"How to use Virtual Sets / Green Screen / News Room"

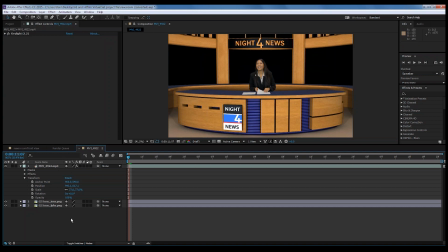So I think just a little bit smaller, probably right in there. So that's something you can just eye, and it'll look good. If you just get it the size that looks right, then it's going to look right. Excuse me.
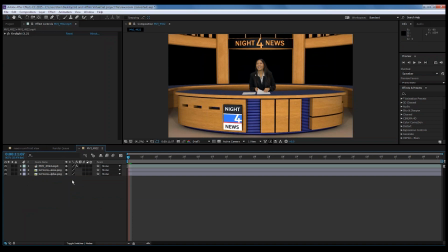So the next thing I just kind of want to start showing you is the layers. As you can see, we have the desk right here. I'll hide it for a second below our video.
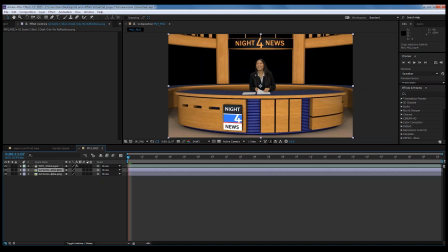And a lot of times you might want to actually move the desk above your video if you want the person to walk behind it or something like that.
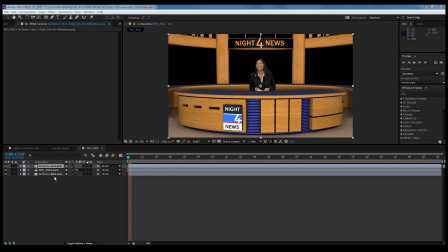Sorry about that, but in this case, it's best to keep the video on top because as you can see when I put the desk on top of the video in the layers that now her paper isn't sitting on the desk.
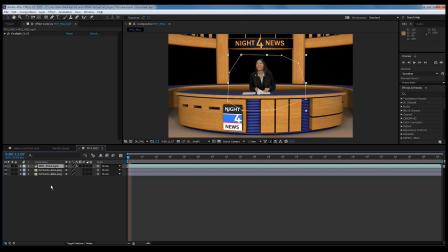So this is a good idea of how layers work. So you kind of need to figure out just, as you lay them out, where things should go and how they fit. This virtual set's a pretty easy one to work with the layers, but we do have some virtual sets, particularly our concert virtual set that has a whole bunch of layers in it that a lot,
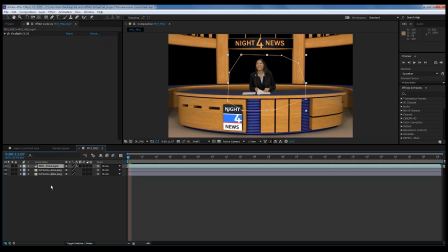so you kind of really need to pay attention to where they all fit and how they all line up to do that. So in this case, it's best to keep the video on top. So her papers will sit on the desk. And this is a good example also too to show how filming with a green screen draped over a table or something works because now as you can see,
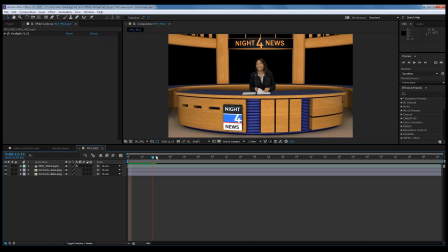those papers are sitting on the desk and she can interact with them. And it kind of brings that more realistic look to it where there's actually something physical sitting on the virtual desk. So next thing I want to do, let's go back to project, is add some background to it.
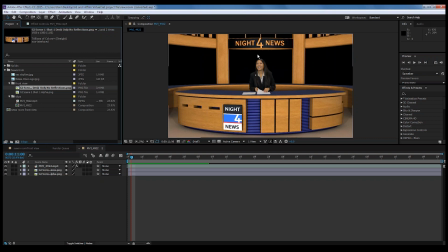So as you can see this black area behind the desk here, that's transparent.
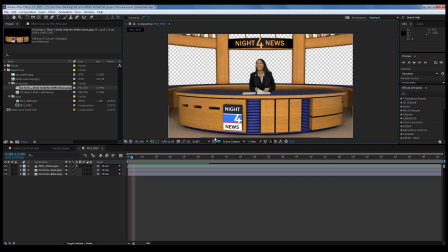If I click on this toggle transparency grid back here, you can see this is the area that can still be seen through. So this virtual set I think comes with its own background, but because of this, you can use any background you want to put behind there. So we actually have this picture of the Sacramento skyline since that's where we're located.
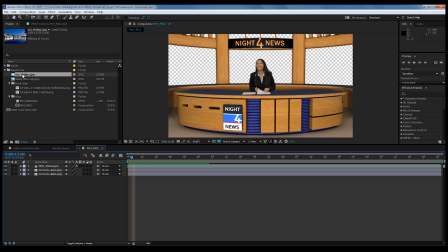Oops, I dragged it one place. So we're just going to drag this to the bottom.
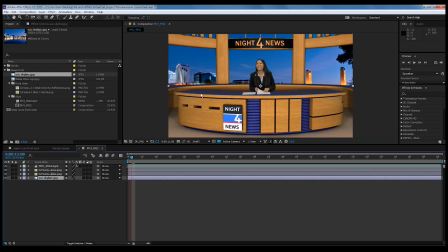It'll be the last layer because we want it to be behind all the other layers, of course. So it looks like it's basically an image, like these are windows or a screen or something behind it.
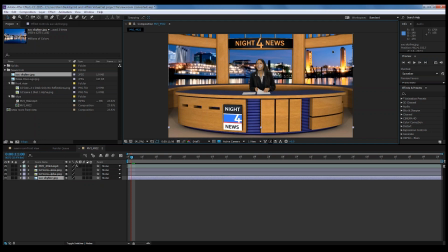So now we're just going to move it up just to kind of get the place where we want it. Of course, this you can just kind of do use whatever image you want and place it however you want. So I think that looks pretty good there. Kind of a little trick I like to use when doing this type of stuff is
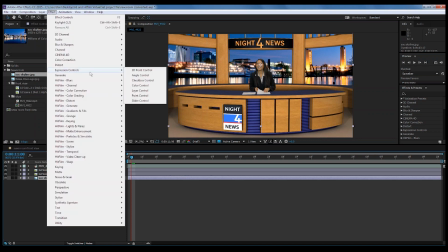I'm going to add a little blur to the background there.
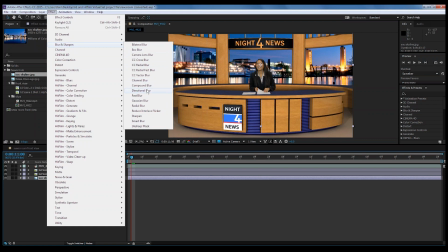In video, people are naturally like their eye is focuses on what's basically in focus. So since we have the virtual set and our anchors basically in focus, and right now also the background's in focus, it kind of can make the eye not sure which part to look at.
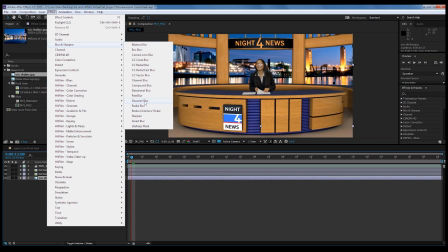So a cool little tool is we're going to just use the Gaussian blur here on our skyline background.
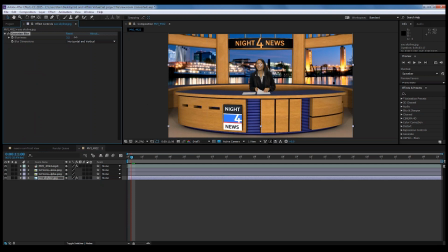We're just going to add a little blur to it. And again, there's no like right or wrong way to do it, but I just want to blur it. Let's just say maybe about there, 4.4 looks good. But that way, now your audience, when they're watching this, their eye's going to focus more on the front part,
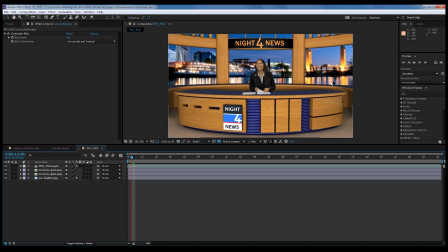on your anchor, what's going on here, instead of this really sharp background. So as you can see, when it's just a little sharper, it just kind of distracts the eye more when it's just kind of lightly blurred.
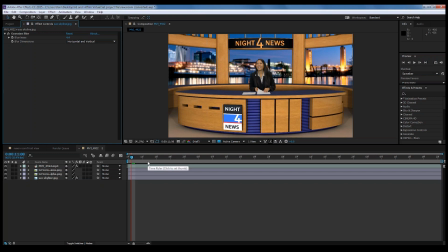So there we go. So now we're kind of getting their virtual set starting to come together. So the kind of the next thing I do want to cover though is color correction. This kind of helps will start tying everything together, your actual video that you shot with the virtual set.